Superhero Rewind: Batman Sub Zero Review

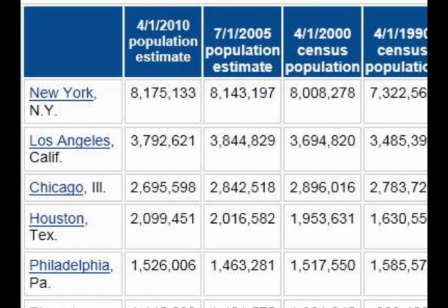I don't know exactly which states have more AB negative people than others, so for the sake of argument, we'll use the same 0.6% figure for Chicago, which has about 2,695,000 citizens. So that would put about 16,170 AB negative people in Gotham City.
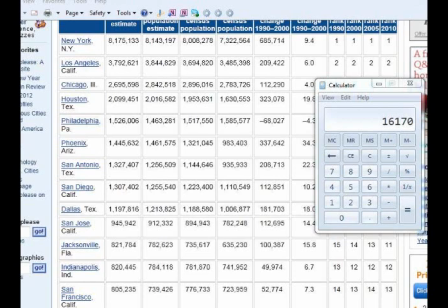That's not very many compared to the whole population, but it's a whole lot more than 18. So even if the list is just organ donors in Gotham, heck,
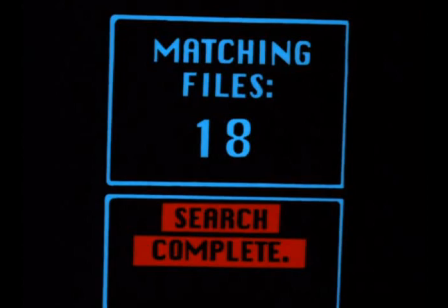even if it's just people who have been admitted to that hospital, and even if both Freeze and Batman are just looking at the women on the list,
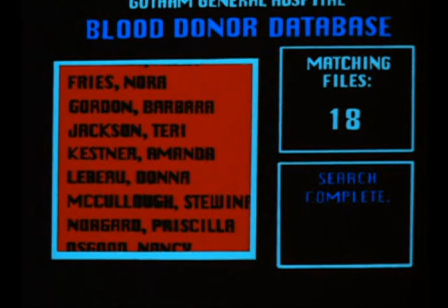even though Batman never says that, that number is still ridiculous. So why in Batman continuity does AB negative blood seem to be one of the rarest natural commodities in the world?
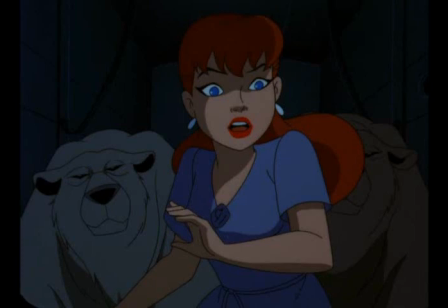Because there had to be few enough people with that blood type that would buy the statistical probability of Barbara Gordon randomly being selected off a list.
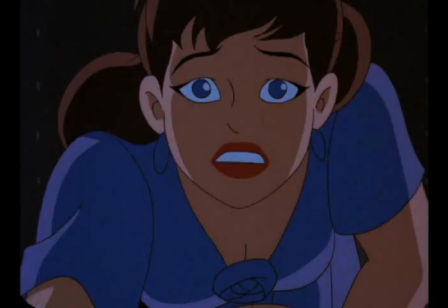But even if that figure wasn't so hilariously made up, it's still a pretty contrived way to get her into this plot, and surely a better and more personal reason could have been dreamed up, something to tie all four of these people together in a more compelling way than Barbara's here because she has rare blood,
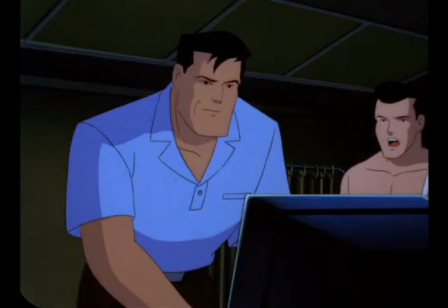Dick's here because he's dating Barbara, Batman's here because he's with Robin and his name's in the title,
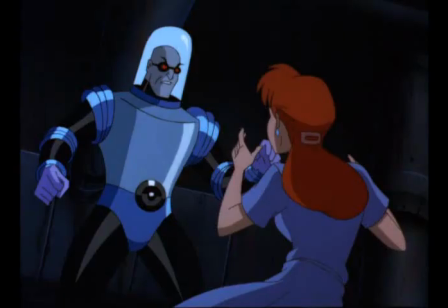and Mr. Freeze is here because he's the big villain of the summer and because he provides a lot of visual atmosphere to the movie. It doesn't feel smart enough, being a movie in a series that's often about detective work generally grounded in the physics of the real world.
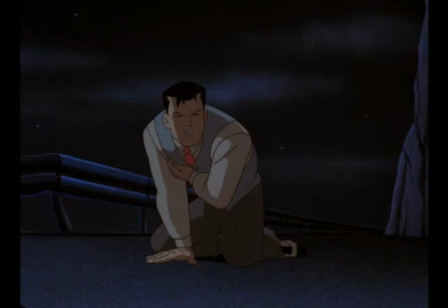I don't have a problem with our heroes not being in costume most of the movie, as it makes the animation more impressive because more of the face has to be shown and it's harder to make those expressions believable without something covering them.
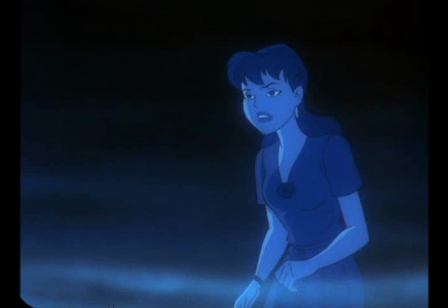It gives the world some credibility to have stories where the characters aren't always in costume. Realistically, sometimes maybe they wouldn't be. But it risks coming off as dull and kinda lame when it doesn't have the script to back all that up.
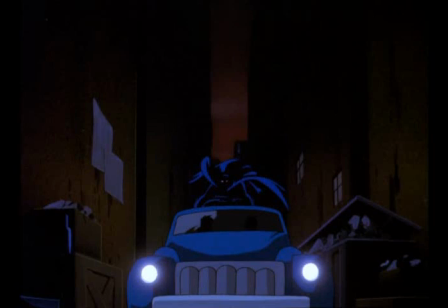I don't like the token Batman and Robin versus a jewel thief fight,
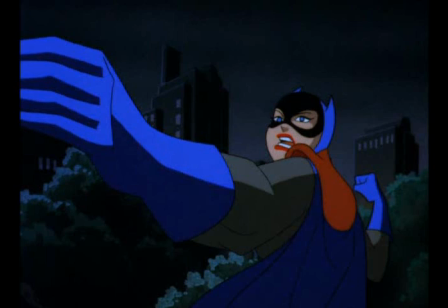and then a Batgirl versus some random thugs fight right at the beginning, all of which aren't tied into the main narrative at all, just there to remind us we're watching a Batman movie. I also don't like that it's halfway through the movie before Batman is even involved with or knows what the main conflict is.
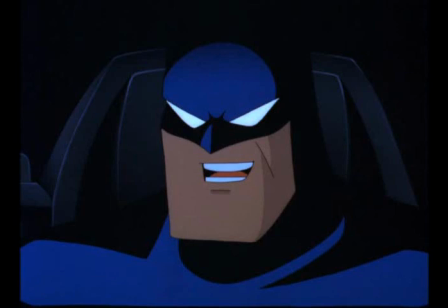He gets very little to do, and it's a wonder Robin or Batgirl didn't get their names in the title.
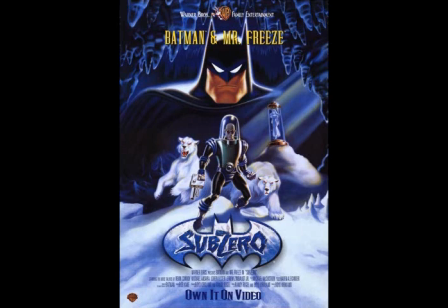I think at least Mr. Freeze should have gotten top billing over Batman. It's definitely got its moments.
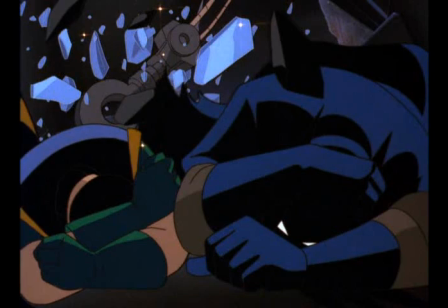As I said, the action's awesome, the animation often breathtaking, and it has a definite strong ambiance, especially during the Arctic sequences.
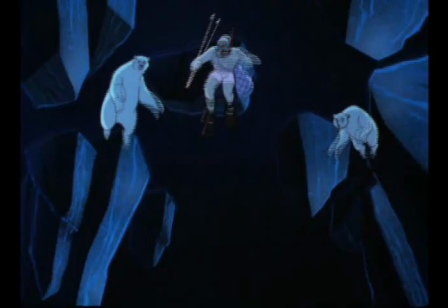I'm impressed with the musical score, which isn't Shirley Walker this time, but Michael McGustin,
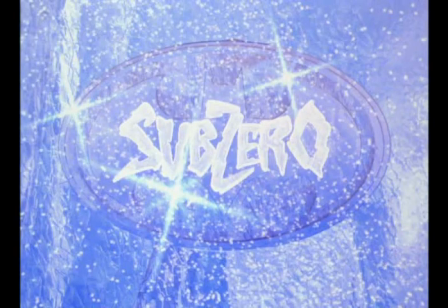who's more than a comp competent stand-in, and I love that he scores the opening title nearly just like the opening of Tim Burton's Batman. It feels almost in defiance of Batman and Robin, as if to say, we still know and respect our roots even if the live-action franchise no longer does.
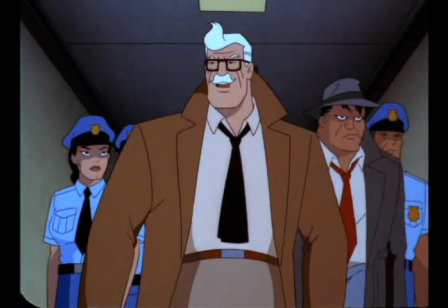Commissioner Gordon has maybe one of his best lines ever after Barbara is kidnapped when he says, "Come on, people! A guy in a weird suit with two polar bears can't be hard to spot."
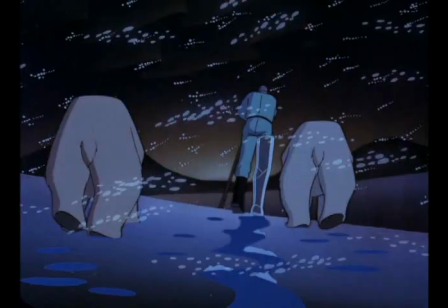And again, the whole movie seems built around that ending, telling us Nora's alive and showing Mr. Freeze finally happy, which on its own is a beautiful moment.
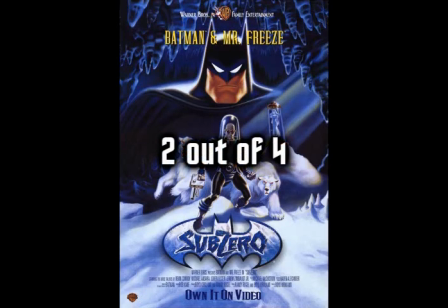I'm going to give it a 2 out of 4. Bye.